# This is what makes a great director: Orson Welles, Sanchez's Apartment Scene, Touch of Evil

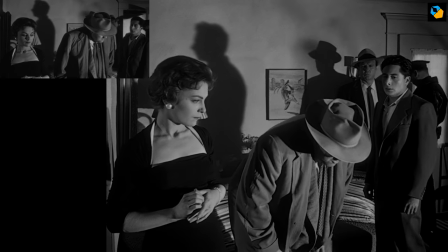(8:27)
People are placed in stages to increase the perception of depth and to draw the eye in.
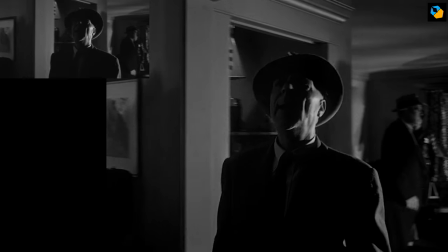(8:32)
The scene states the theme of the movie and is a critical plot point. I think you can begin to see why Wells needed the scene to be special.
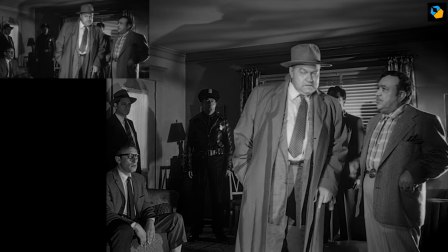(8:40)
Notice how Menzies walks behind Quinlan, still hiding. We don't realize it, but we feel it.
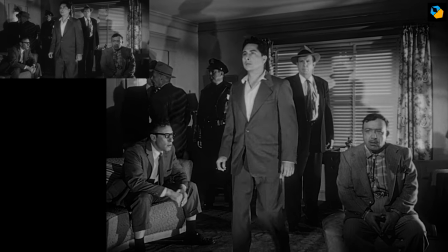(8:46)
The second section seemingly ends without anything happening, but a lot is happening to our subconscious perception of these characters.
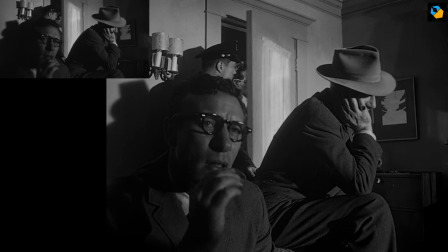(8:54)
Should we feel sympathy for Quinlan here? In the third section, Mike re-enters the apartment, and guess what?
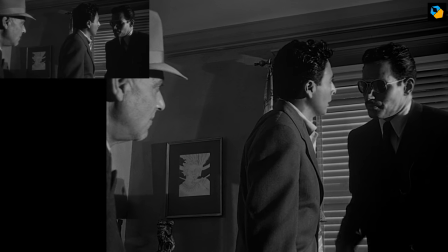(9:01)
He's wearing shades again. Notice something interesting. At the exact same time he takes off his glasses, Quinlan interrupts off-screen.
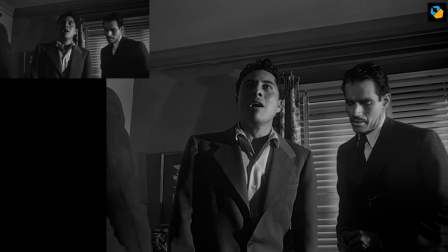(9:09)
Again, the same action as the first time. This time, Mike comes between them.
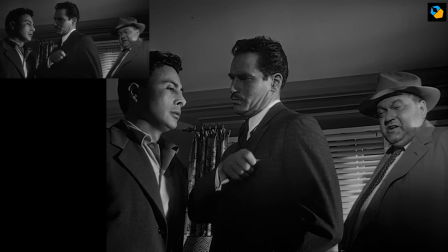(9:15)
His talk with Susan has probably mellowed him a bit. Now Quinlan asks to have the bathroom checked.
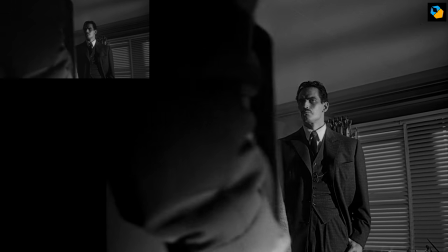(9:21)
At this time, Mike is first introduced to Grandy, and they have a history.
Between now and Thursday, my brother Vic is just as good as Victor.
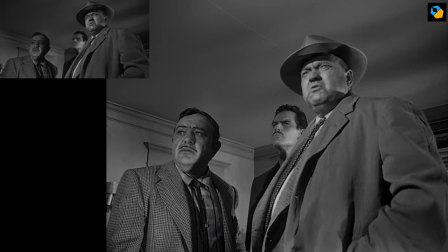(9:31)
Mike is being betrayed by him, he just doesn't know it yet, but we do.
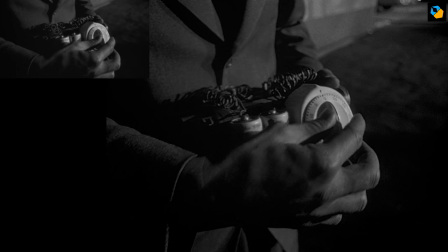(9:36)
This is definitely in the Hitchcock style, where we know things the characters don't.
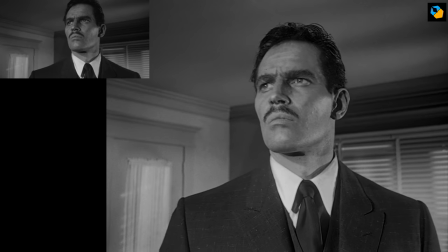(9:41)
When they find something, notice how we're solo again on Mike. It's only the second time this has happened.
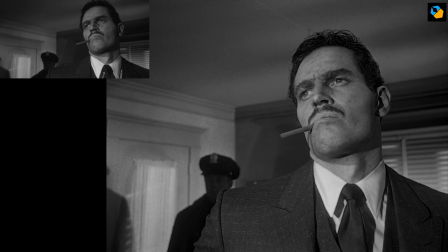(9:47)
He has an alternate theory, so he's not so happy to hear he was wrong.
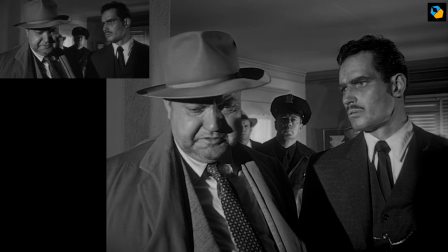(9:51)
We instinctively know what he's about to find out, though I think in 1958 it would have been a surprise to most audiences.
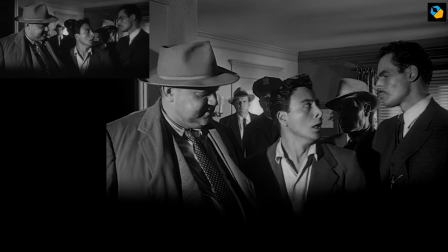(9:59)
Sanchez comes between them again and turns to Mike. But Mike's not going to interfere.
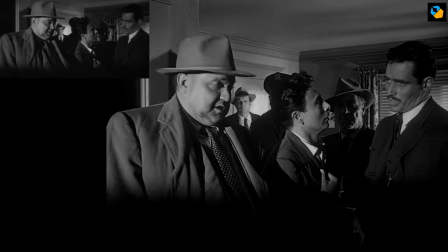(10:04)
He's not your friendly neighborhood Spider-Man. Notice how suddenly everyone has disappeared.
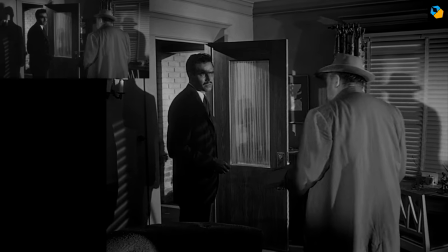(10:10)
Grandi lingers for a while, but leaves as well. Quinlan has betrayed his profession.
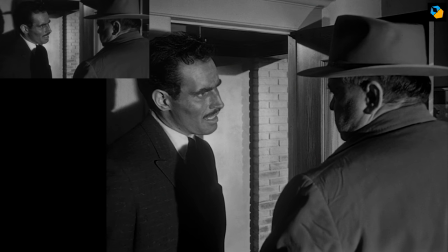(10:15)
Now the scene is a straight-on confrontation between the two chief protagonists.
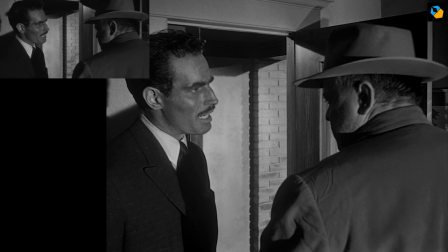(10:20)
They take an over-the-shoulder confrontational position. We face Mike because that's whom you're supposed to identify with at this point.
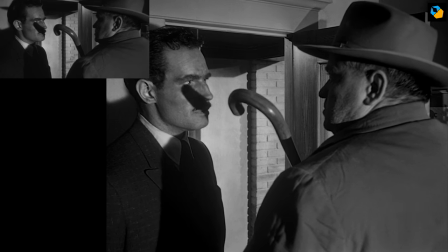(10:27)
This was the straw that broke the camel's back, and Mike finally decides to pull his weight.
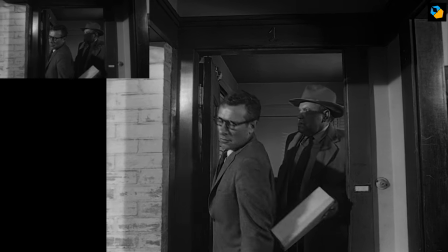(10:32)
From here on, they leave and the story moves forward. Wells continues to ramp up the suspense and horror of this situation.
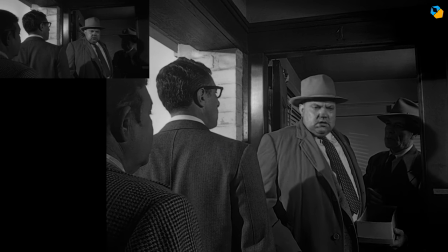(10:40)
At a time when people are talking of building walls and stopping bombs, this film becomes all the more relevant.
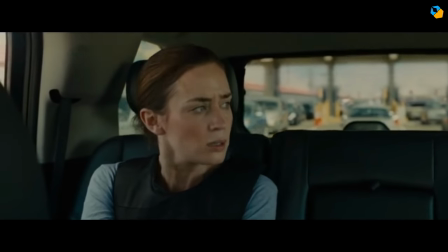(10:45)
It's basically Sicario without the glamour. The border is a grey area where the law becomes fuzzy.
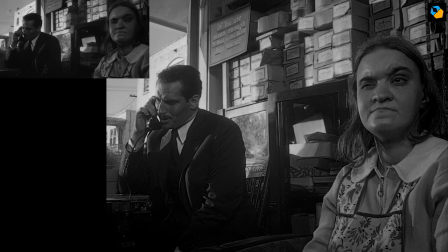(10:52)
Now let's look at the technical execution of the scene. How did Wells use the camera and lighting to achieve the same goals?
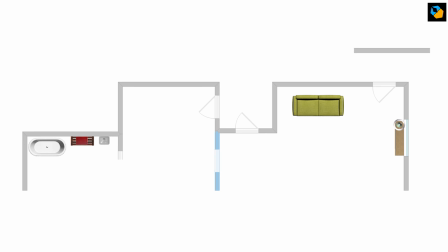(10:59)
The scene was probably shot with a Mitchell BNC camera, and Wells said he used a crane for this, which in today's parlance is a dolly with a jib arm.
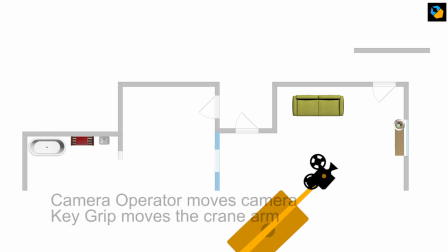(11:08)
For both the long takes in this movie, he credits John Russell, the camera operator, and the key grip, whose name I don't know, for controlling the arm on the crane. It had to be operated manually, and there are a few pans and moves that seem simple, but are really tough to pull off. One mistake and they'd have to redo the entire take.
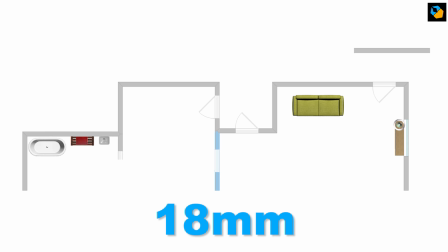(11:27)
Even though Wells was one of the first to use an 18mm lens for many shots in Touch of Evil, this scene might not have used that focal length. The ceiling is only about 8 or 9 feet high, so the lens used could also be either a 21mm or even a 24mm.
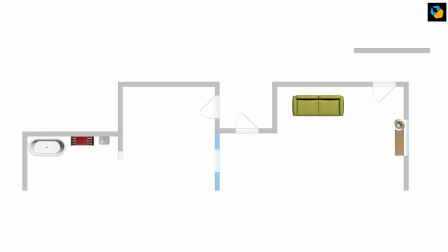(11:43)
I'm going to provide a plan of the set, not to scale, and the main crane moves. You can find the PDF version of this on Patreon. I'm guessing the crane is most likely the Chapman Hercules mobile crane, which was one of the first that offered the crab movement.
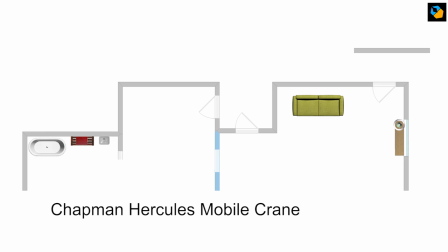(11:58)
Without this feature, only a zoom would have given a similar result, but it wouldn't have had the same effect. Wells did use zoom lenses in some parts of Touch of Evil, and this kind of shot can make use of small imperceptible zooms, though I don't believe he used a zoom for this particular scene.
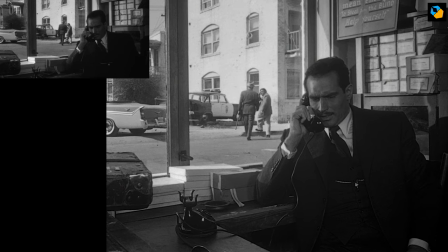(12:15)
Wells liked to have his scene play out in long shots and mid shots.
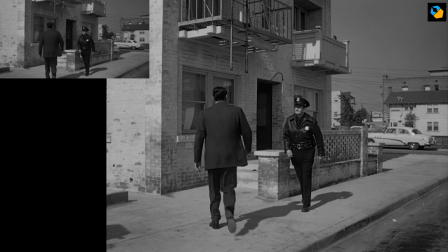(12:19)
This gave him a lot of complexity in composition, which he excelled at, but he did use the close-up twice.